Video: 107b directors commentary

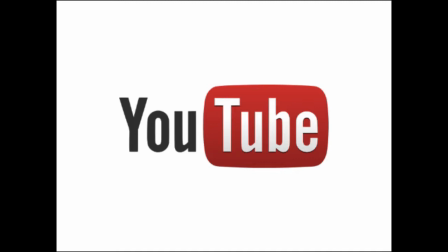(0:02)
We used the video search engine YouTube to find and watch the opening title sequences for Seven, Run Lola Run and Insidious. We did this to gain inspiration for our own opening titles and to see what elements make up a good opening sequence.
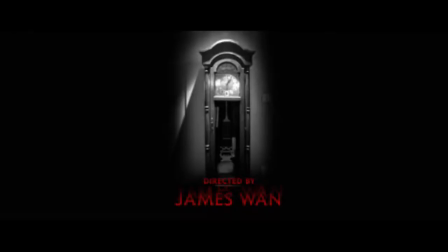(0:16)
As a group, we did some research into thrillers and their audiences using the popular search engine Google.
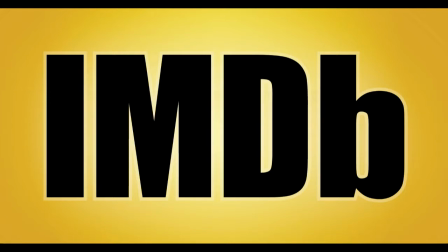(0:23)
This took us to web pages such as Wikipedia and IMDb, where we found out the certification of thrillers like
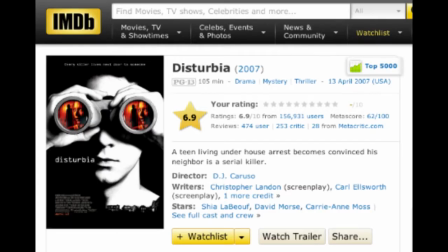(0:30)
Disturbia and Drive to help us decide on an appropriate certification and target audience for our sequence.
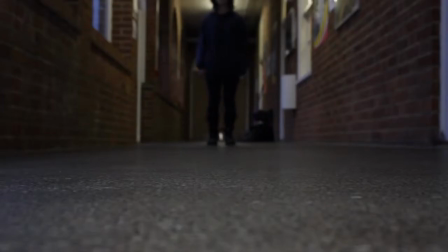(0:37)
We made a storyboard so we knew exactly what we were doing when it came to filming, and we didn't waste any time on filming day.
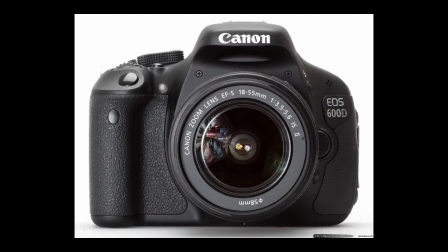(0:46)
To film, we used a Canon EOS 600D.
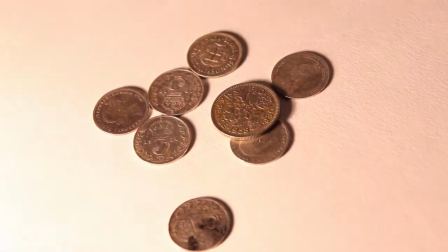(0:50)
Using an SLR camera like this produced footage of a higher quality and allowed us to manually control things such as the focus,
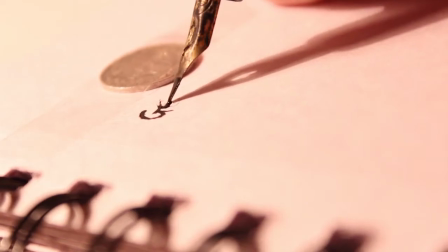(0:58)
which was important to get things such as our clear close-up shots of the coins.
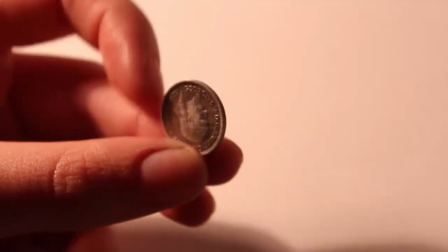(1:03)
Using a digital camera was very useful because it allowed us to review the footage we had shot during
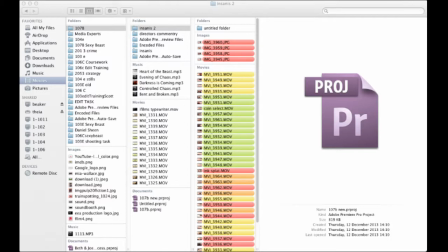(1:08)
or after a session of filming and help us decide whether we wanted to reshoot any of the scenes.
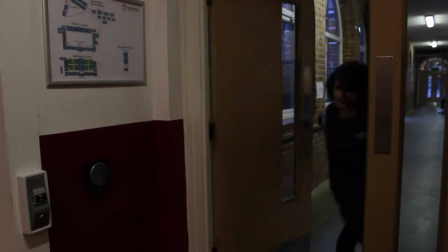(1:13)
We ended up reshooting about 3 times, initially because we wanted to film all the running scenes in a better location,
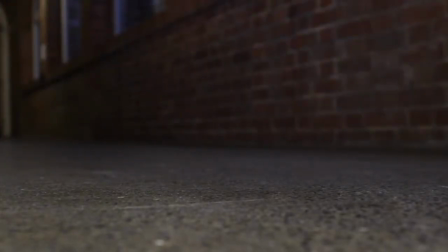(1:21)
and then later because we wanted to add all the coin shots in.
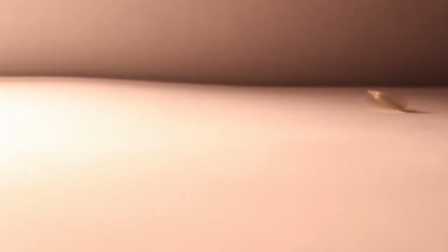(1:24)
We thought it was important to add the coin shots because it reveals a lot about the main character's obsessive behaviour in regards to her hobby.
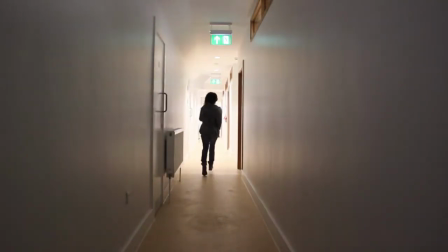(1:32)
Whilst filming the running scene, we used a tripod for some of the wide shots,
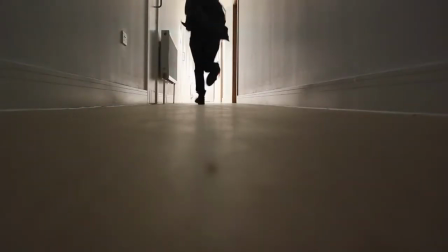(1:36)
but then took the tripod off and placed the camera close to the ground for some shots of the feet running past.
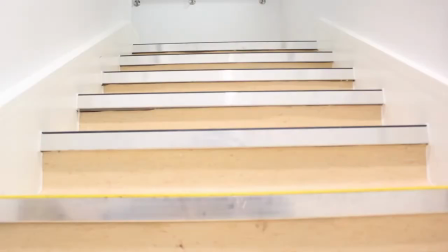(1:42)
Using all these different shot angles made the running sequence more interesting and dynamic.
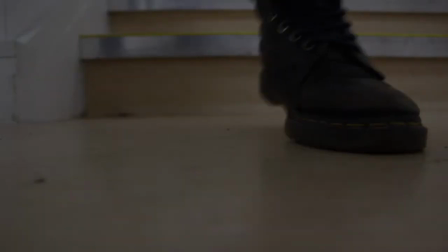(1:46)
It also meant that the whole character wouldn't be revealed at once, which is of course a strong thriller convention.
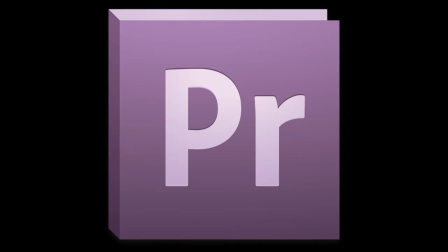(1:57)
To edit, we use the software Adobe Premiere Pro. We use this as it's simple and easy to work.
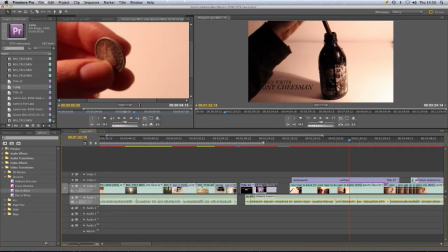(2:02)
We put the titles in places that look like they were filmed in the shot. For example, cinematography, Aaliyah Davis, looked like it was written onto the book.
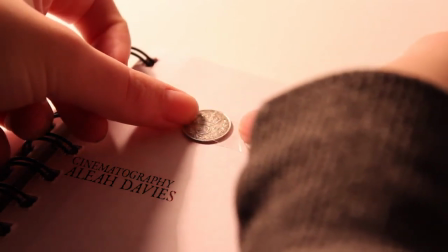(2:10)
We also made movements of the characters go over the titles.
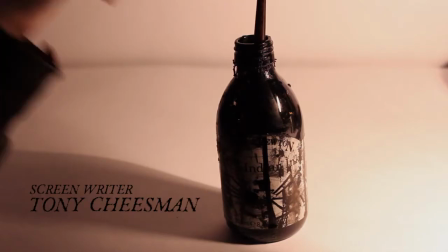(2:13)
For example, in the scene of the bottle of the ink, Sam's sleeve goes over the writing of writer Tony Cheeseman.
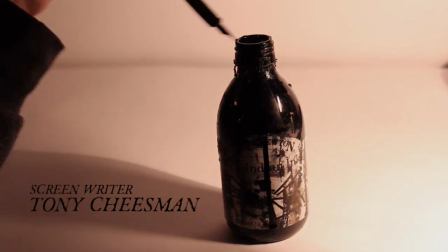(2:21)
We did this to match the action in the shot so the titles fitted in and didn't look so out of place.
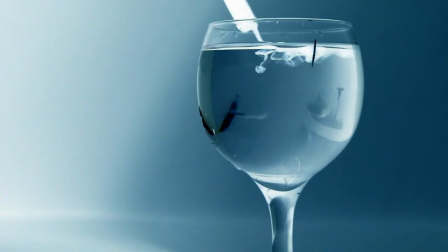(2:26)
Another thing we did was invert one of the shots. When the ink pen went into the glass of water, the shot inverted until the pen came back out.
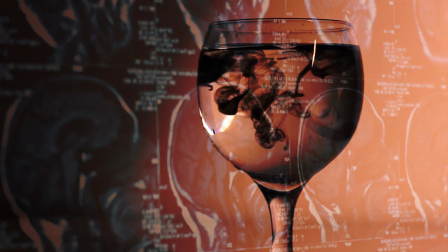(2:33)
This was effective as it gave the start of the opening title sequence an edgy feel.
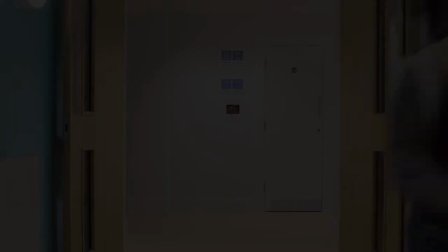(2:38)
We added in a strobe light to the first couple of shots to make it look like the lights were flashing on and off,
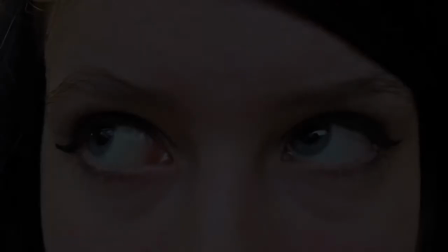(2:44)
as this was not as accessible to do so when we were filming. We did this to make the audience feel uneasy.